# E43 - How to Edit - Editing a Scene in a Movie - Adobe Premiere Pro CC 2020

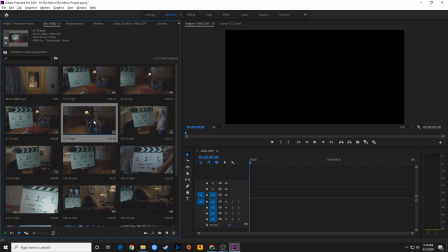[4:10]
Take four is the best one out of these. So I'm going to select this one here, and I'm going to hit Shift-O and open that up.
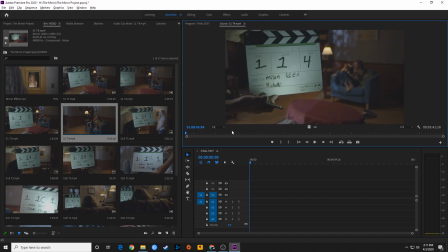[4:17]
And you can also double-click on it, and we'll open it up in the source panel here. Then I'm going to go through and find where I want this to start. And this starts with this little dolly move, kind of an establishing shot here. And this is also a master shot. Master shot is basically usually a wider shot that shows the entire scene from beginning to end, and that's what this is.
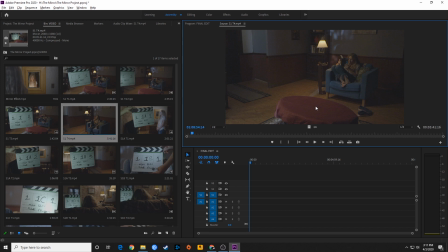[4:35]
And we're going to be using it, cutting to other things like close-ups and medium shots and inserts to kind of tell the story here. But after the dolly starts moving here, I'm going to hit I for endpoint, play through it, and let's say we want to cut right before the knocking. And there's the knocking.
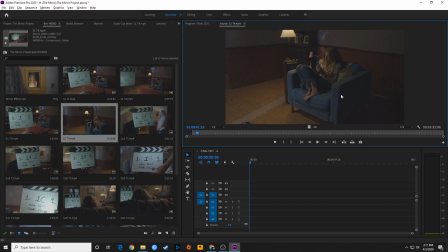[4:52]
And I'm probably going to take out that knocking later because I want this dolly to kind of come to a stop before she looks up. So I'm just going to kind of to pretend like the knocking's not there yet and before she lifts up her head.
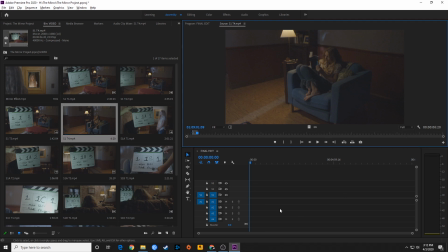[5:04]
So I'm going to put O for out point, and that's my shot right there. I'm just going to kind of lay each individual shot in here that I want in order in the order that I want to tell the
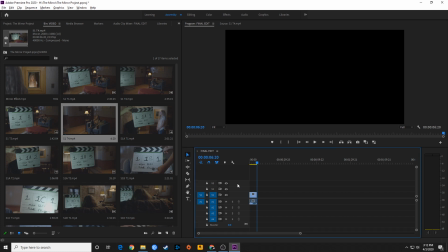[5:13]
story. So I'm going to hit period to drop it into my timeline. And right now that I'm in my timeline, I got that shot in my timeline, I want to zoom up on this a little bit. So I'm going to hit plus, plus, plus, so I can, and then I'm going to hit shift plus. Shift plus will increase the track height.
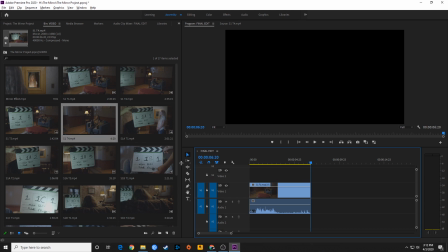[5:25]
So now I'm kind of set up, ready to go. Now from this shot, the script basically says there's a knock on the window, she looks at the window. So there is an over-the-shoulder shot here,
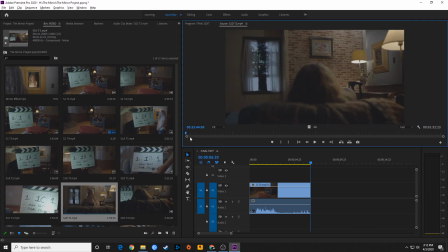[5:34]
right here, of looking at her toward the window. Because when she walks, there's the mirror right there that actually has the knocking sound that it's coming from. But we want to kind of make the audience think that it's coming from the window at first. So I'm going to cut over the shoulder here. See, and I'm kind of doing this, because we could cut to like this medium shot here.
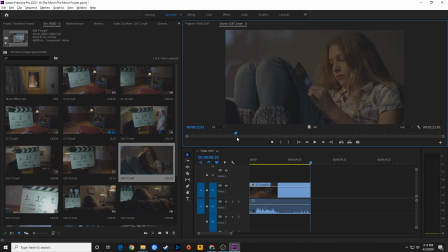[5:54]
Could cut to like the medium shot here, or the close-up here, when she looks up from her book. But then we're not seeing what she thinks they're knocking, where the knocking is happening. Or we could cut to this one, you hear the knocking, and then cut over the shoulder.
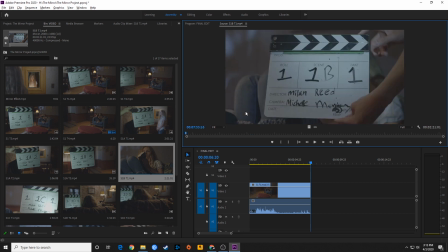[6:07]
Let's see how that works. So I'm going to forward into this shot here. I'm going to press play on my space bar.
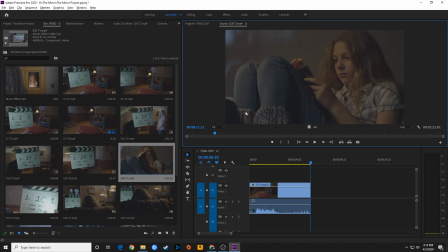[6:11]
I'm going to hit LLL to speed up a bit. And that right there, she's got her playing with the pages. I want that part where she first looks up. That's not it right there. She's looking over at the director there. So right there is where she looks up, right here.
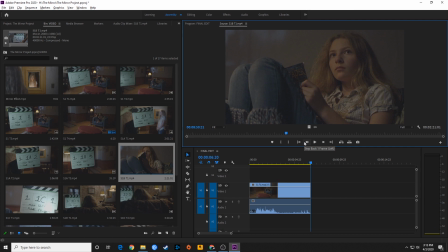[6:25]
So here's the knock. And then she looks up. So I'm going to include that knock in there. I'm going to put I for endpoint, and then she looks up. And then I want to cut to over the shoulder.
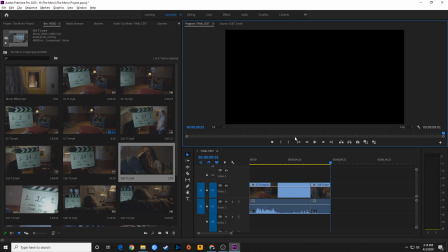[6:37]
So I put O for out point, period, to drop that in. And let's see what we got here now.
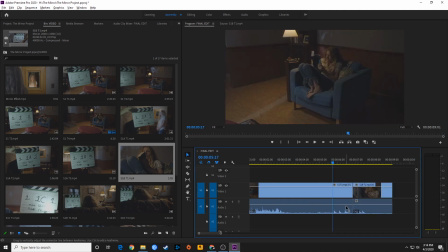[6:42]
And I got that knock sound twice. So what I can do here is, if I want to get rid of that sound right now, that's bugging me and I want to get rid of it.
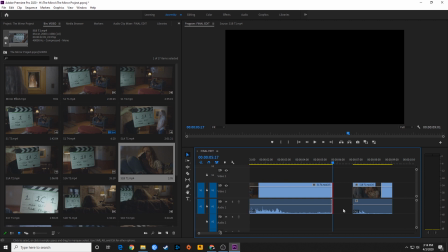[6:47]
If I grab this and try to shorten it at all like this, it's going to drag both video and audio. So I'm going to hold down Alt, or it would be Option on a Mac.
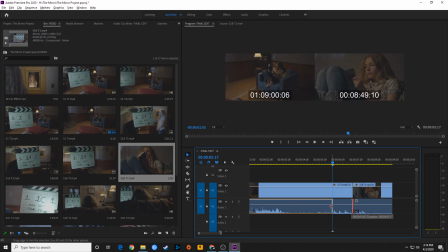[6:54]
And look at that. That detaches the audio from the video temporarily. And it pulls that back there. And we got rid of that audio. In fact, we might even be able to borrow audio from this and do what's called a J cut here. I'm going to grab this and drag it over. Let's see. Yeah, and right there I've got just that blank sound, and then it knocks.
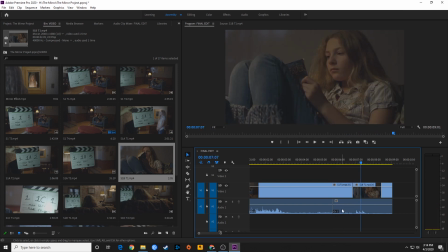[7:13]
So we got the audio filling in the spacer. So okay. So then she looks up, and right about there, I want to go over the shoulder. So actually, I'm going to get this to the end of the clip here. I'm going to arrow down and get to the end of the clip, or hit end on my keyboard.
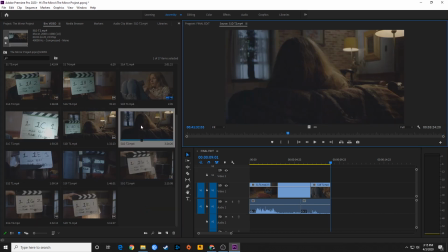[7:29]
And I'm going to go down and grab, take two is likely the best take here of over the shoulder. So we're going to go to the first knock here. And see, actually, this D1 has a little bit wider shot of the window here. So we can just have her sitting there looking at the window, and then she gets up.
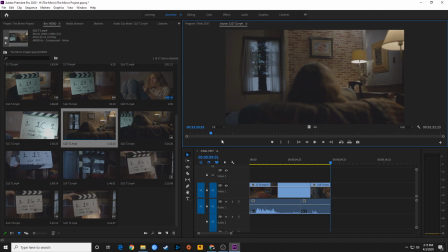[7:48]
So I'm just going to go right there. End point.
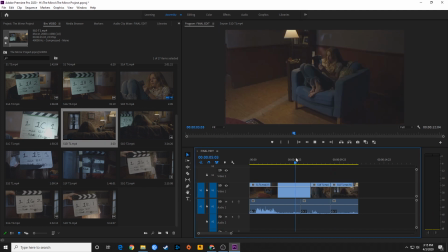[7:54]
Out point, period. So this is what it'll look like. So you hear the knock. She looks up.
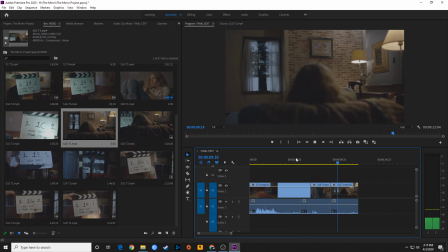[8:01]
We go over the shoulder to show what she's looking at.
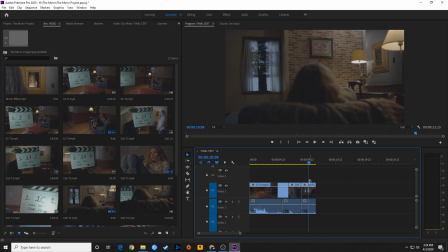[8:03]
So now after we go over the shoulder and we've cut to the shot of her looking at the window here, we probably want to cut back to her reaction.
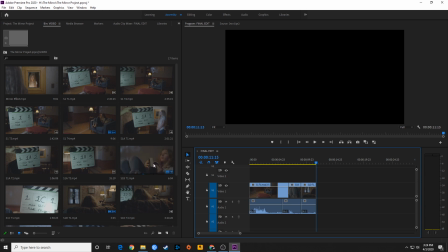[8:12]
At first she ignores it, then she hears a knock again, and then she finally gets up to go investigate. So I'm going to go back to this shot here.